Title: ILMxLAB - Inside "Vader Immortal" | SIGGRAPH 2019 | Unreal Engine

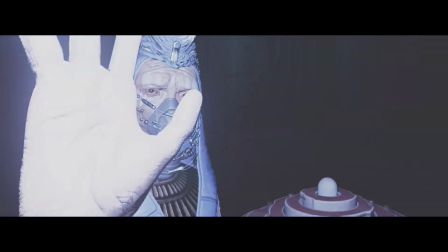3:58 Vader has finally found his candidate. And our future is in your hands.
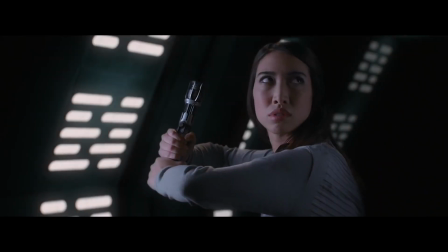4:07 Vader is here. You are the one I've been searching for.
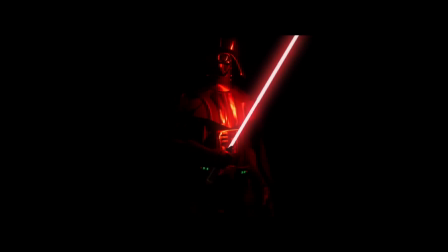4:13 Do as I command.
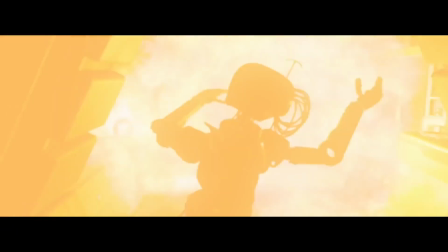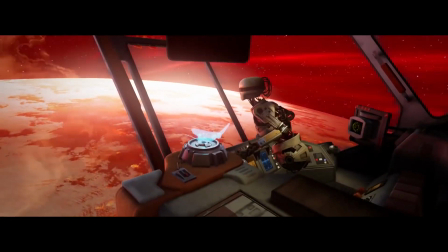4:22 Is there any version of this plan that doesn't end up with us being dead?
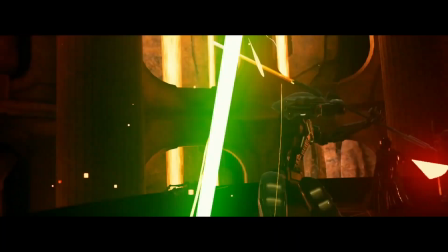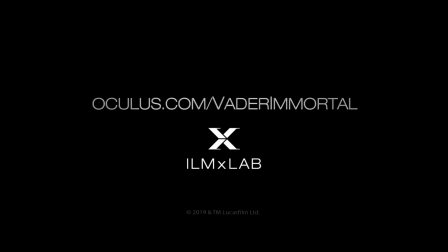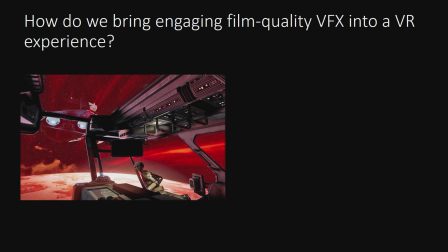4:40 So, how do we go about bringing engaging film quality VFX into a VR experience? Well, maybe to answer that, we should probably ask ourselves first three questions. First, what? What VFX elements work well in a VR story? Do they add to the reality?
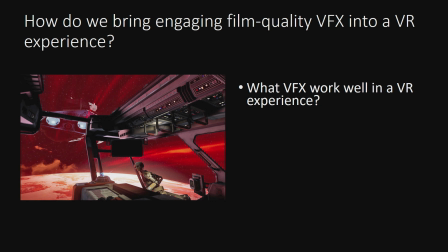4:58 Are they engaging and interactive? And can they trigger an emotion or reaction? How? How are we going to make it? Well, we know at ILM we're capable of delivering high-quality cinematic visuals for film. But can we deliver the same in real time? And lastly, how do we make it for the hardware we have?
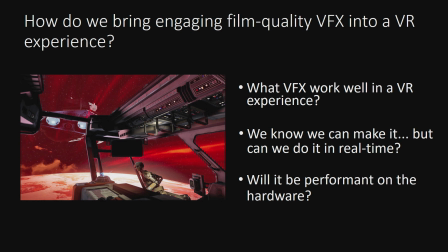5:18 Will it be performant on those devices? Our top priority is a hitch-free experience, else all the work that we've put into our experience will be overshadowed by poor performance, pulling you out of the reality that we work so hard to create. And we cannot have that.
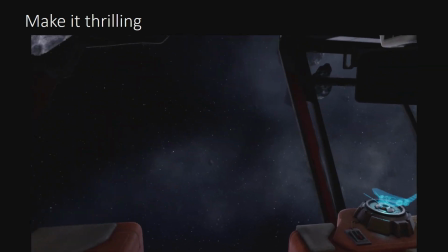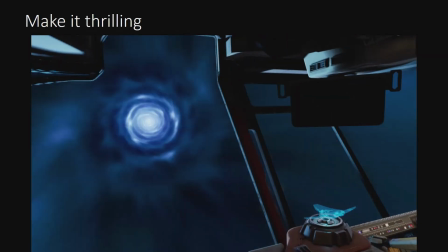First and foremost, we want this to be a fun and exciting experience. And that comes from you driving the experience. You're the hero of our story, and we want our visuals to support that. Speaking of you driving the experience, we want visuals that engage you.
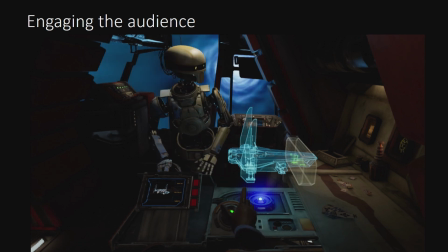6:02 We want visuals you can participate and interact with, and it's that interaction that pulls you deeper into our story. And we want to provide you a chance to interact with some of the iconic Star Wars assets you've come to know and love. We aim to deliver the highest quality visuals possible. Lucasfilm is known for pushing the boundaries of art and technology. We spend considerable time polishing and refining our assets to capture those little details from the films. For example, the holograms. We wanted to match that exact vector graphic look from the 70s. The fritzes, pulses, glitches, and sound effects you've come to recognize.
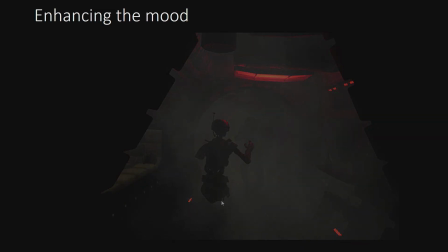6:44 We want visuals that will help enhance the mood of the story, cause an emotion inside of you, fear, awe, wonder.
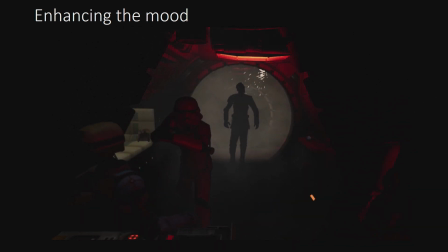6:52 We want to stimulate this. It was a treat early on when we got to watch recordings of our focus testers physically reacting to some of the moments in Vader Immortal. It was those reactions that let us know we were doing our job right.
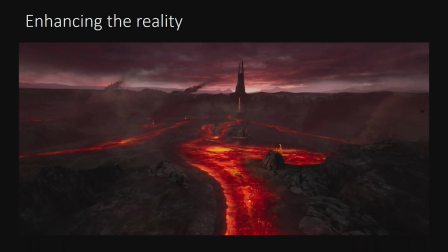7:08 We aimed to create a richly detailed world to immerse you in. Part of what makes that environment feel real is its complexity.
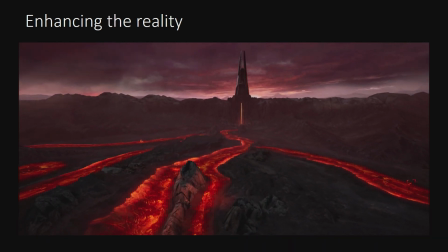7:15 In the Mustafar arrival sequence, we had over 60 elements added to enrich the scene.
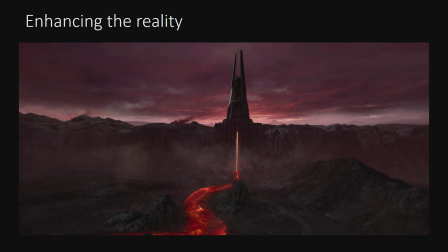7:21 Lucasfilm is known for creating a richly detailed universe. And here, we get an opportunity to bring it to life.
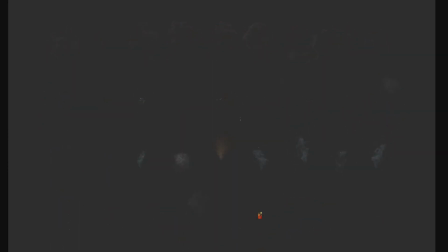7:30 We had over 400 particle effects crafted for Vader Immortal, each designed specifically to enhance the story.
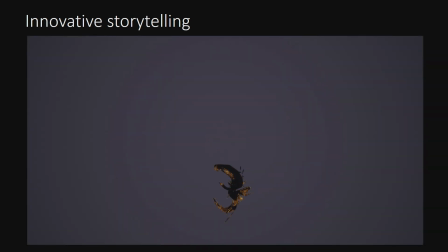7:39 We wanted our visuals to continue our push for innovative forms of storytelling.
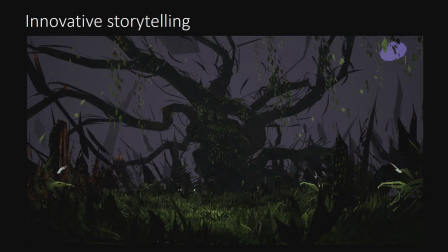7:44 The quill sequence was one of our most stunning and technically challenging moments to bring to life. A true combination of art and cutting-edge tech featured live brushstrokes, painted, animated, and shaded by a talented team of artists. It's a live work of art flowing before your eyes. So how do we make all of these visuals in real time?